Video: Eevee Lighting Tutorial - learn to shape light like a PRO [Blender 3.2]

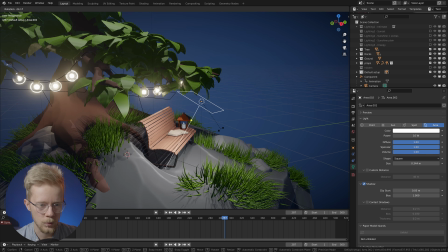16:15 So I want to keep some of that contrast, and I don't want to waste the dark areas here,
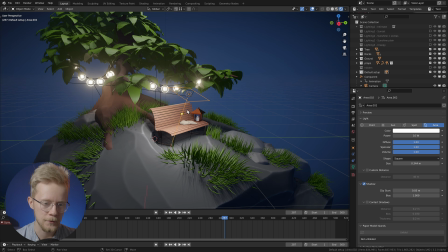16:21 because in lighting you're always painting light on top of darkness, and eventually you run out of darkness, and that's when you run out of contrast and interest. So you always want to keep the darkness around in places where you don't need the light.
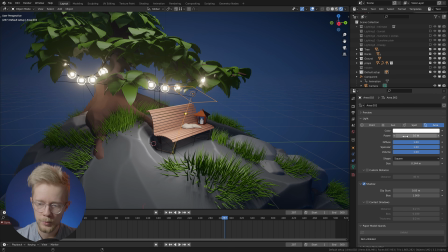16:37 Speaking of that, I want to make this light a little bit dimmer. I think it's a bit too bright, so I think something like this would be nice. And again, I want to make this a warm light source as well. And again, we'll come back to the colors later.
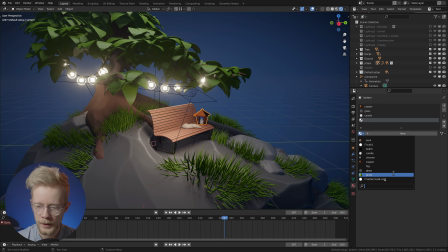16:51 And by the way, while we're at the bench, I'll just quickly assign an emissive material for this lantern candle here.
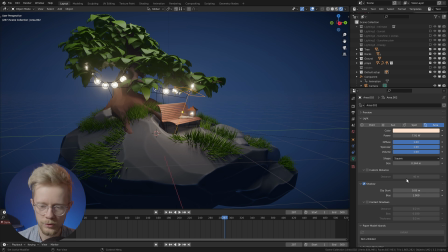16:59 That looks nice. And I will also lower the shadow bias value for this lamp as well. And I will continue doing that, but I won't mention it for every lamp, so just keep that in mind.
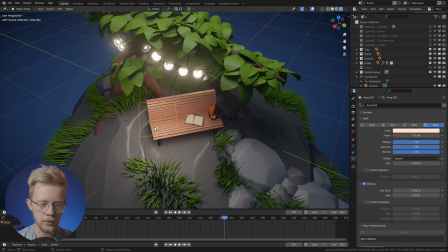17:10 So the reason I put the lamp closer to the front of the bench here, instead of putting it in the middle like this,
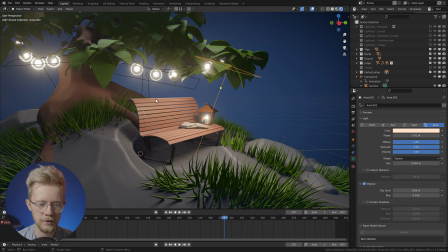17:16 is that if you do put it in the middle, you can see that this whole bench is now lit very evenly from side to side,
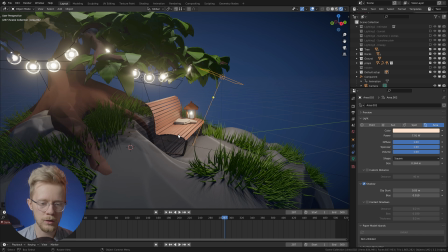17:24 and you kind of lose all the contrast.
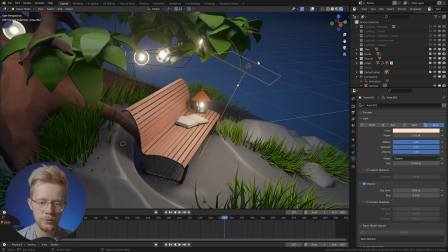17:26 A very important principle in lighting in general is that you want to use the light to emphasize the form of whatever you're lighting,
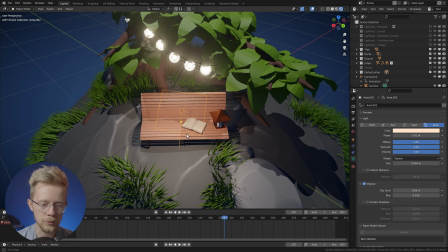17:34 and one way of doing that here is to put the light closer to one side here,
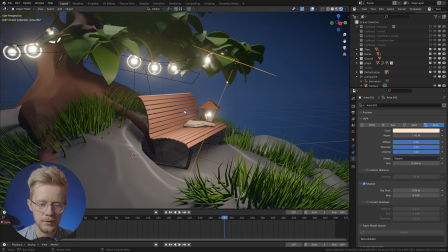17:40 so that we get this very slight but still noticeable gradient across the bench,
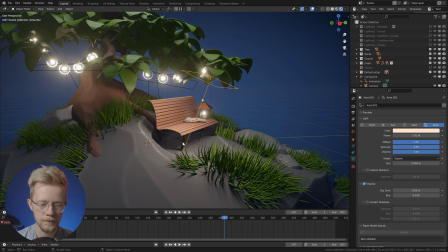17:46 and it sort of adds depth into the lighting here. And while we're at this bench here, you can see that it has these really nice curves,
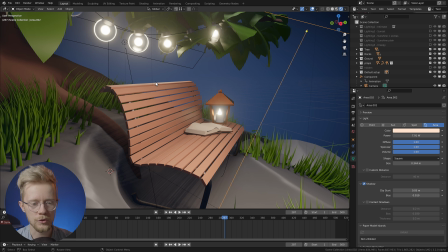17:55 and I kind of want to try to accentuate the curves as well using lighting.
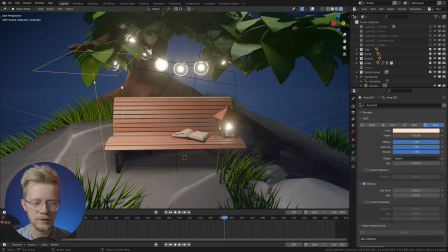17:59 And since we have these lamps hanging around here, I think it makes sense to add a skinny area lamp up here, just on top of the bench.
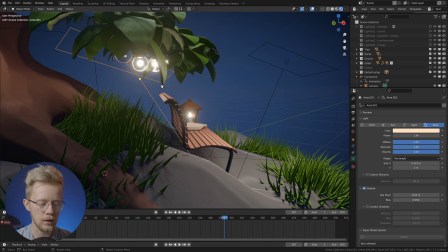18:09 So I'll just grab this one and I'll duplicate it, Shift D,
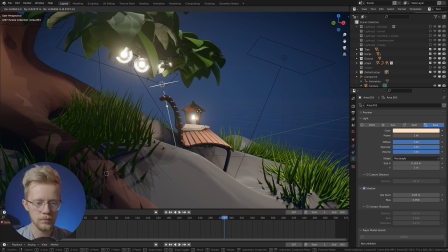18:15 and we can sort of rotate it to roughly match the rotation of the bench.
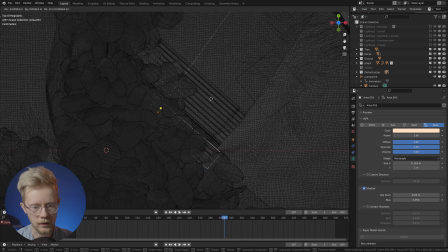18:22 Something like this.
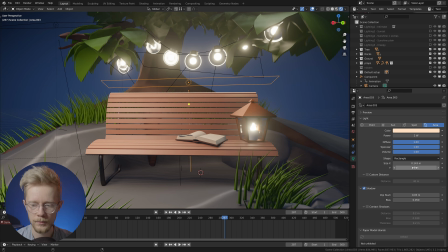18:25 And we can make it a little bit shorter, since the bench is also shorter.
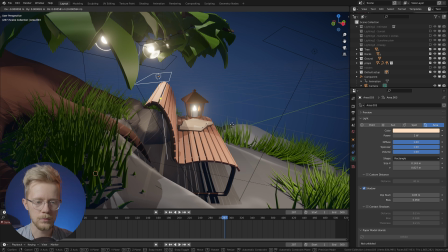18:34 Something like this would make sense, I think.
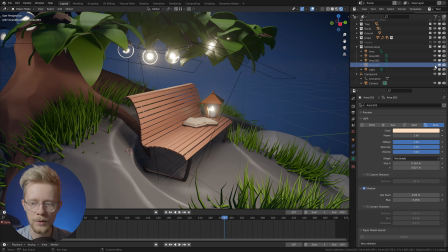18:38 So if we switch this light on and off, you can see that we get this nice highlight on the top of the curve there.
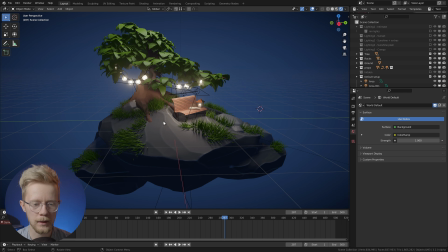18:46 So, looking at the general front lighting of the island, these corners are pretty dark. I want to add light here. And I also want to add some more light on the leaves up here, just to further accentuate this central focus point of the scene.
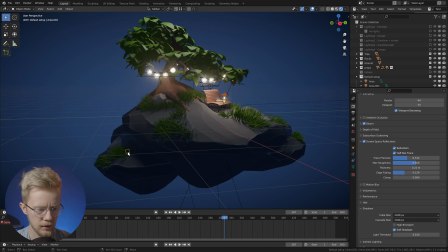19:01 So we'll just come here and add an area lamp.
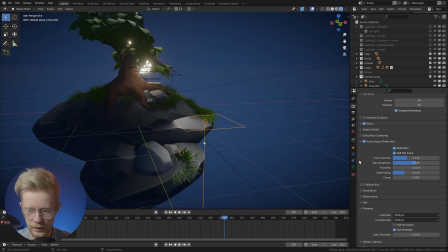19:06 And we'll bring it up a little bit and make it a little bit smaller, something like this.
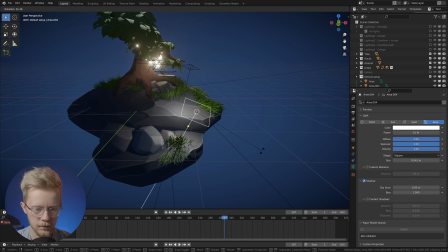19:14 Rotate it to face the corner here.
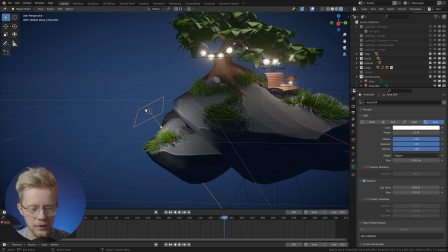19:18 It's a bit too bright at the moment, but I want to show you a fun trick to finding the best direction for the light to come from. So just orient the light to face the center point of where you want the light to hit, and put your 3D cursor in the same place.
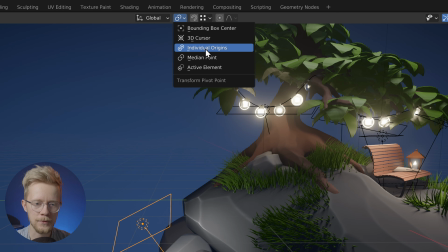19:34 And then you can just change the transform pivot point to 3D cursor from here.
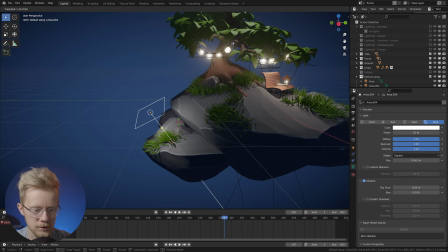19:39 And then you press R twice to enter the trackball rotation mode. And then you can just rotate the light around your focus point like this, which is super cool, and it's a super fast way of testing out different directions for the light.
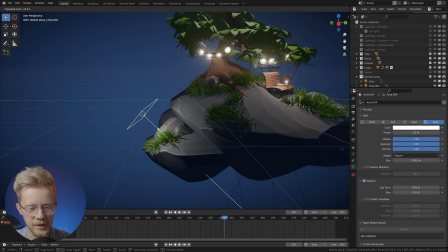19:54 And for this case, I think the light looks best when it comes a little bit further back from here. Something like this, I think, looks very nice. So we can then just decrease the strength and make it somewhat dim.
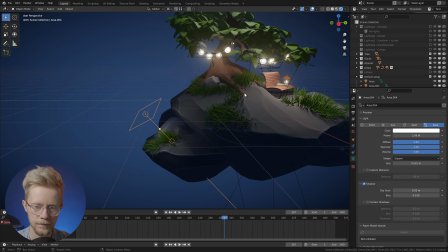20:09 I think I will go as low as 2 watts here, something like this. It feels like it might be even too dark, but it still adds a lot of character here, as you can see.
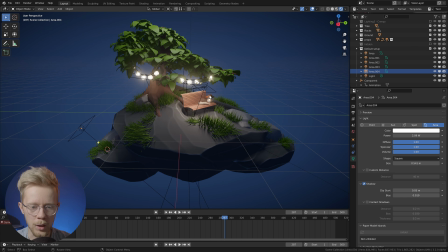20:19 And we don't want to overpower the central elements of the scene.